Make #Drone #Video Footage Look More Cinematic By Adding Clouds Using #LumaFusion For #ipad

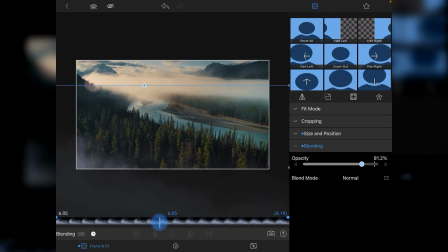4:00 And then again, when we play this through,
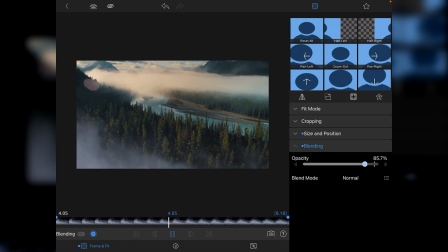4:03 it just means that as it's passing, it's also losing density as it would if you were actually flying through the cloud.
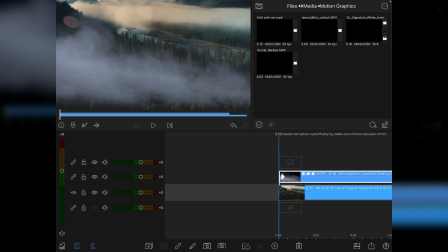4:12 Now the last thing we need to do to make this sort of saleable and make it work is the colour's all wrong. As you can see, the foreground cloud has now got this sort of bluey tinge to it, and the background is obviously very warm and yellow.
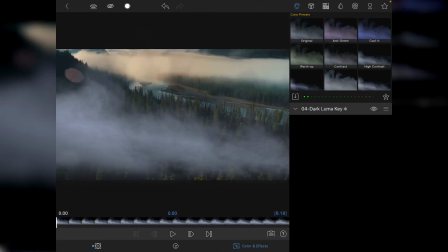4:28 So we need to go into our colour and effects, drop an original, and then from there, what we're going to do is go down to our colours and then increase the yellow quite considerably,
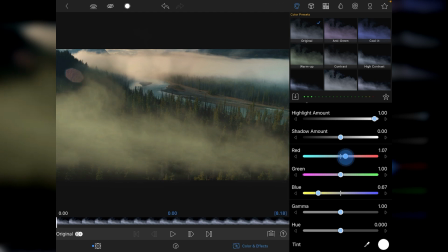4:41 but also add in a bit of red, just to give it that sort of slightly peachy orange colour. This might take a bit of tweaking, going back and forward and things like that.
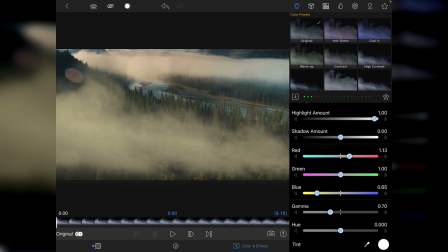4:51 And then I'm going to look to increase the gamma somewhat, but also drop down the highlight amount, take the edge off it ever so slightly.
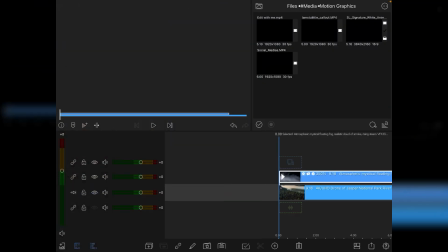5:00 So this is very much one of these sort of tutorials whereby you can play around a lot with it.
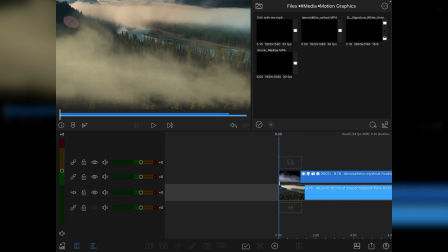5:05 And then obviously you'll be cutting into this footage at this point, and you're then just floating by.
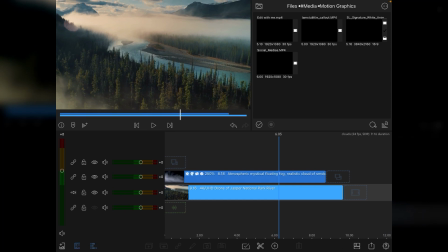5:13 It's not perfect by any means, but it does work.
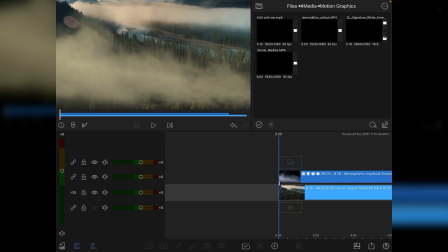5:18 You know, if I showed you this clip at the beginning of the video, which I'll probably do, it passes muster. You get, you know, a realistic sense of the foreground cloud
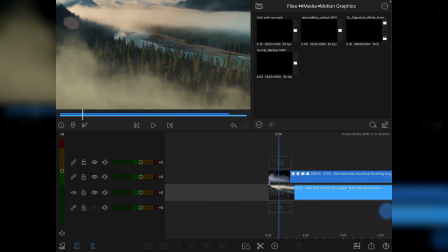5:31 disappearing and you actually flying over it. I'll maybe just tweak the color a little bit more.
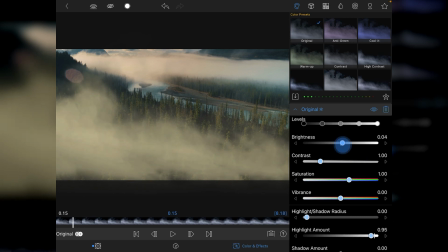5:41 So we'll go in. Just trying to match the brightness to a certain extent as well. I don't know if we need more vibrancy. That could be the key. Yeah, I'll go for a bit more vibrancy. Again, just boost those yellows and boost those reds a bit more.
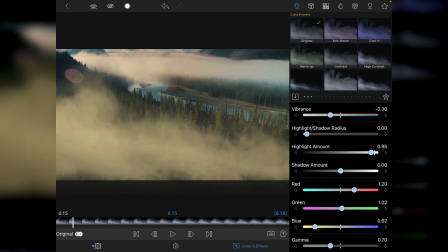6:01 Magenta's not going to help us here. I don't think green's going to do anything either. But it's starting to work.
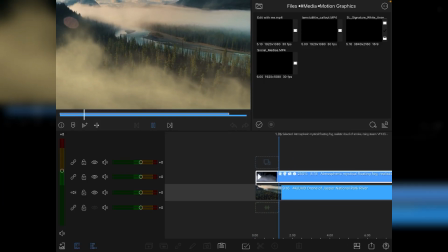6:08 Again, just play through. Maybe a little bit too yellow now.
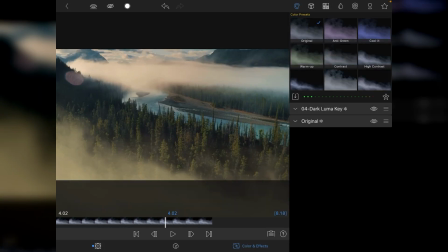6:13 Maybe that's the issue. We'll just go back into it. Just takes a bit of fine tuning. You can obviously grade this out with LumaFusion if you want, but maybe need more red than yellow actually.
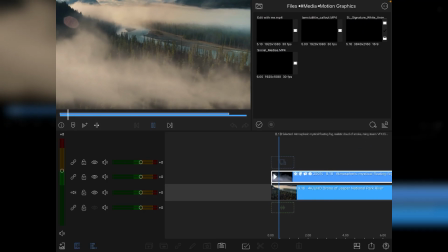6:27 Yeah, that's kind of working again. Yeah, we get away with that.
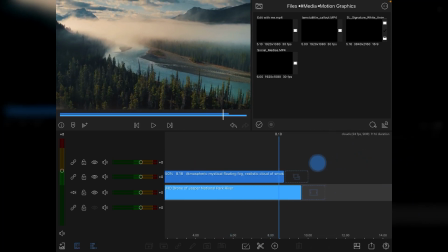6:36 So what I'm going to do is, I'm just going to go to the back end of the clip and trim it.
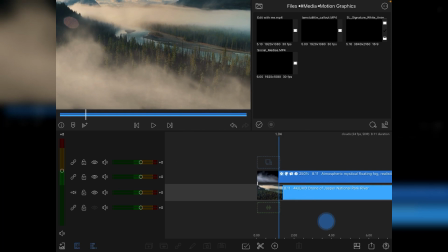6:43 And I'm actually also going to go to the front end of the clip and start it around about here and trim it there as well. We'll remove the front end and then play. Is it just under 7 seconds or just over 7 seconds?
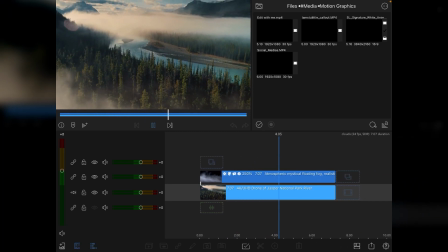6:58 And you can see the overall effect there.
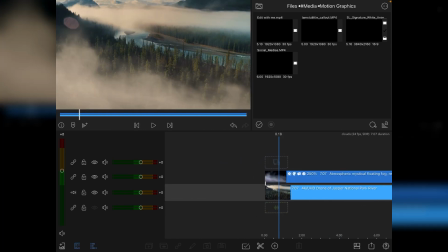7:01 So that's just a quick and easy, cheap way of adding a little bit of foreground cloud into a drone shot, which can work well when you're just needing that little something in the lower part of the video,
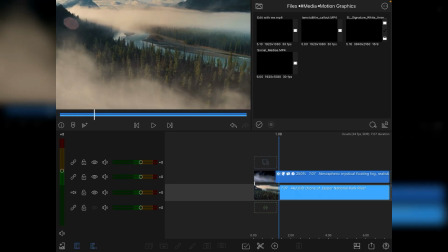7:15 especially if you're maybe dropping in a lower third of that. And it's just a question of getting the right kind of smoky atmosphere.
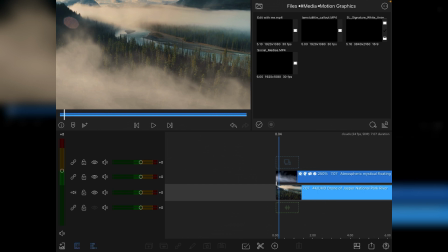7:21 There's tons online. I mean, I went to Storyblocks for this, but if you Google fog or mist effects on black or 3D renders,
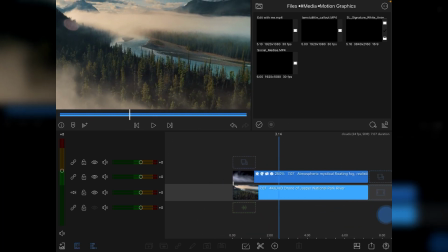7:29 that kind of thing, there are loads that you can basically use and tweak to your own needs.
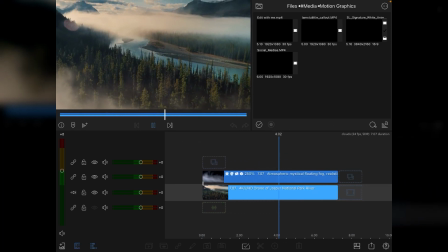7:35 I think that looks pretty good. It's not 100% accurate, but it's passable.
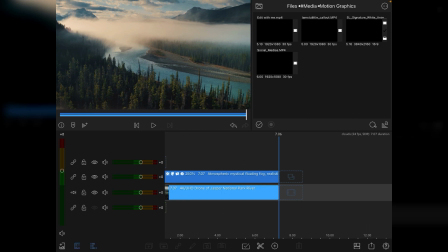7:42 Anyway, hope you enjoyed this video tutorial, and remember to like and subscribe. If I've earned your subscription, that's awesome, and I will catch you on the next one. Bye!